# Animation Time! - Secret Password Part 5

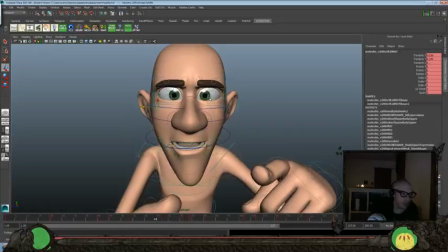[16:35]
I think that'll work a little bit more on the lower lids. And you got to be careful because you want sleepy and angry and focused. You got to be, it's the subtle things that sell one over the other.
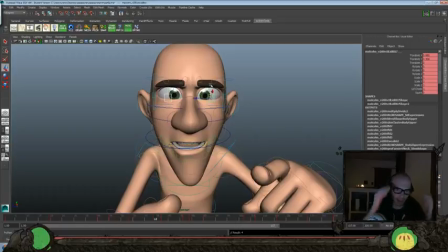[16:51]
Because if we make the eyelids too heavy, he looks sleepy. If we make the eyebrows and the eyelids too intense, it looks angry. So you gotta want to try and go for like a focused kind of a look.
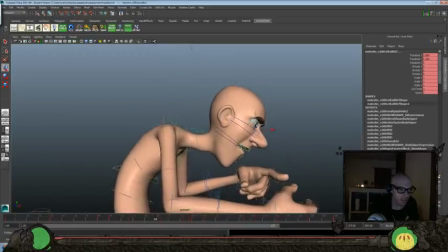[17:03]
Is definitely in the subtleties, otherwise it can be misconstrued as a different emotion.
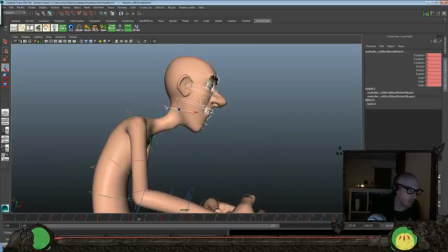[17:08]
So let's go ahead and grab all of this stuff again, and we don't want to do the neck here.
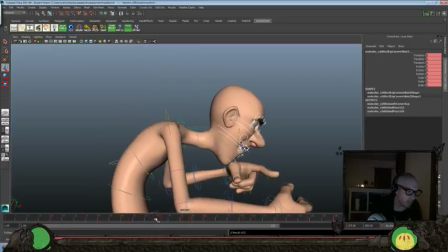[17:15]
So I'll go ahead and set, not there, that one. Go ahead to our next.
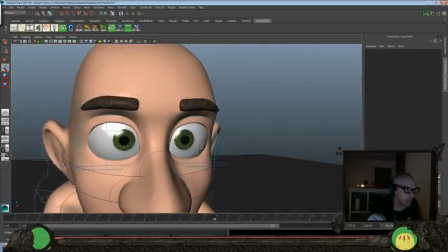[17:25]
At this point he'd be disheartened or flustered. So let's go eyebrows really up.
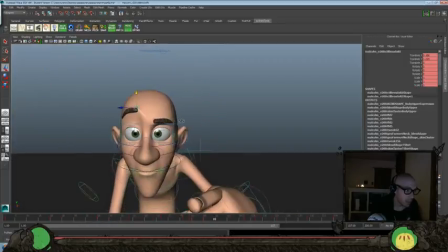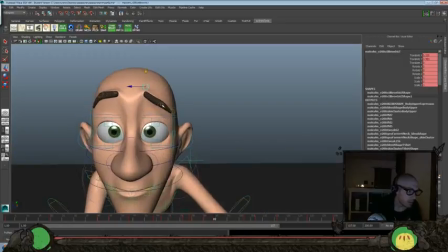[17:44]
Here.
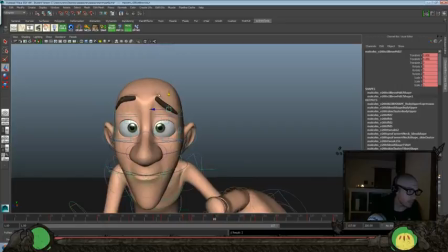[17:49]
Like, oh, that didn't work. Uh-oh. It's not gonna work. It's not gonna work. Why isn't it working?
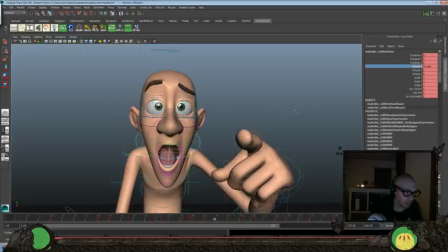[17:59]
So I'll go ahead and open the mouth here. Quite a lot.
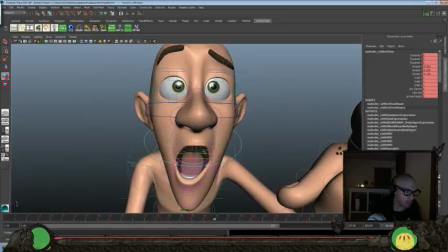[18:08]
And we'll rotate it over a little bit more.
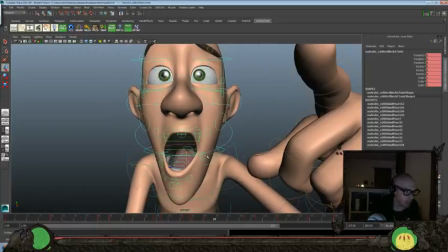[18:19]
Okay. And bring that corner of the mouth back in. Wait, where is that? Is this the corner of the mouth? I think. Okay.
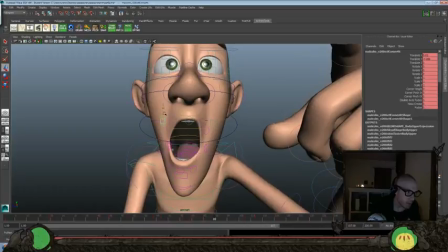[18:33]
And a little bit there. And same here.
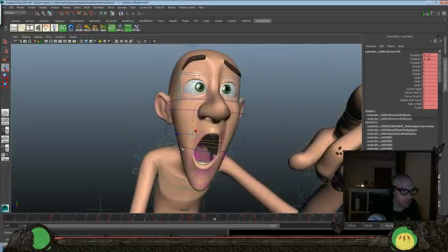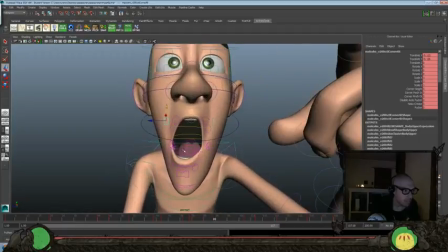[18:45]
So I'll go something kind of like that. Maybe a little more lip.
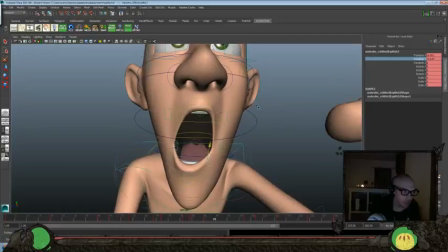[18:55]
And a little more here as well.
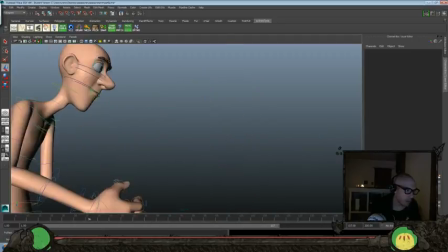[19:00]
Okay. And again, let's just take a couple steps back so we can get everything what we want here keyed.
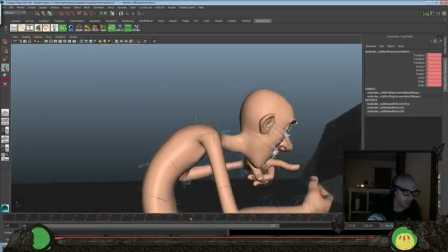[19:10]
And again, we'll not select the neck. And which frame was that? One for our next key.
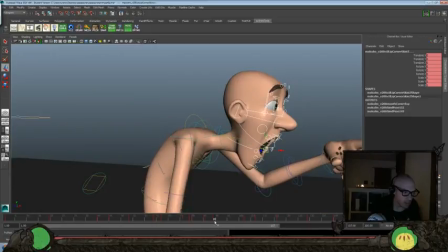[19:16]
It was 89, so I'll set that one.
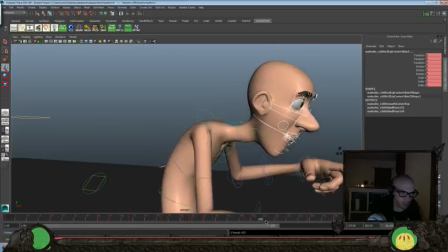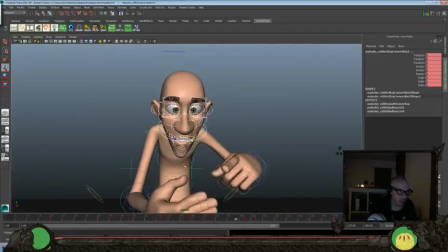[19:29]
And here he'd almost be angry and desperate. So let's do one here.
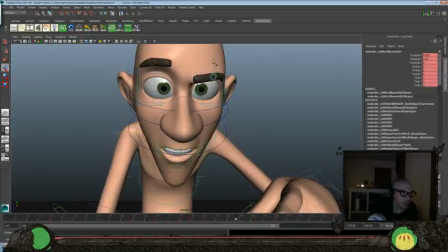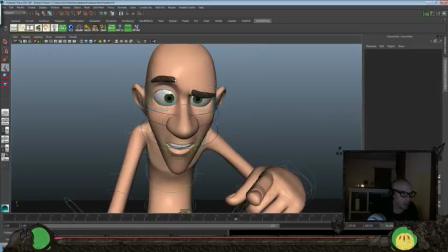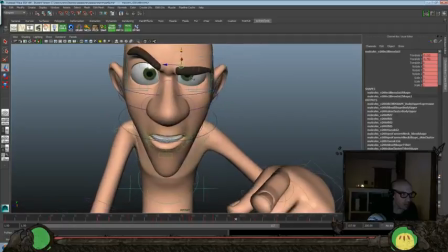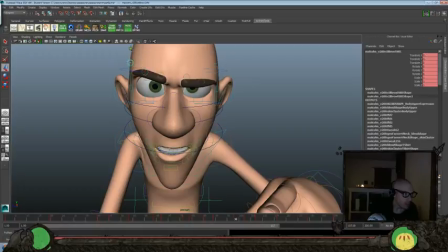[19:52]
Bring that down a little bit more, because this is like his last ditch effort.
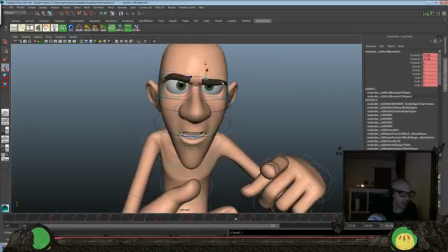[19:59]
So it's a little mix of anger and desperation in there.
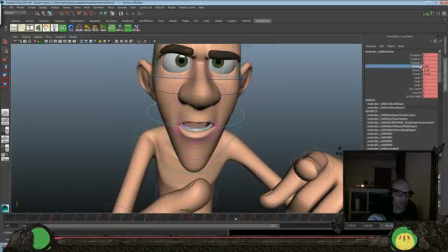[20:09]
Let's see.
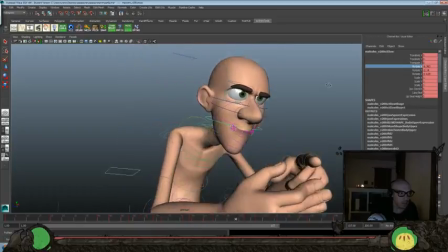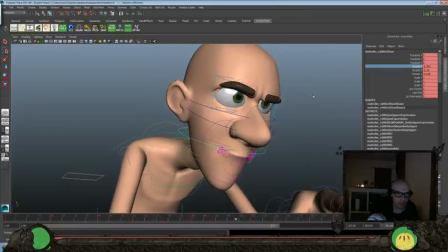[20:16]
And again, we're going to have to go in and really do the
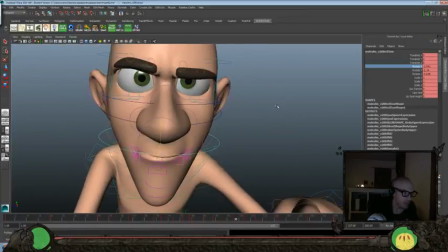[20:20]
lip shapes and the Muppet mouth pass and everything on here eventually, but this is just more of an expression pass here.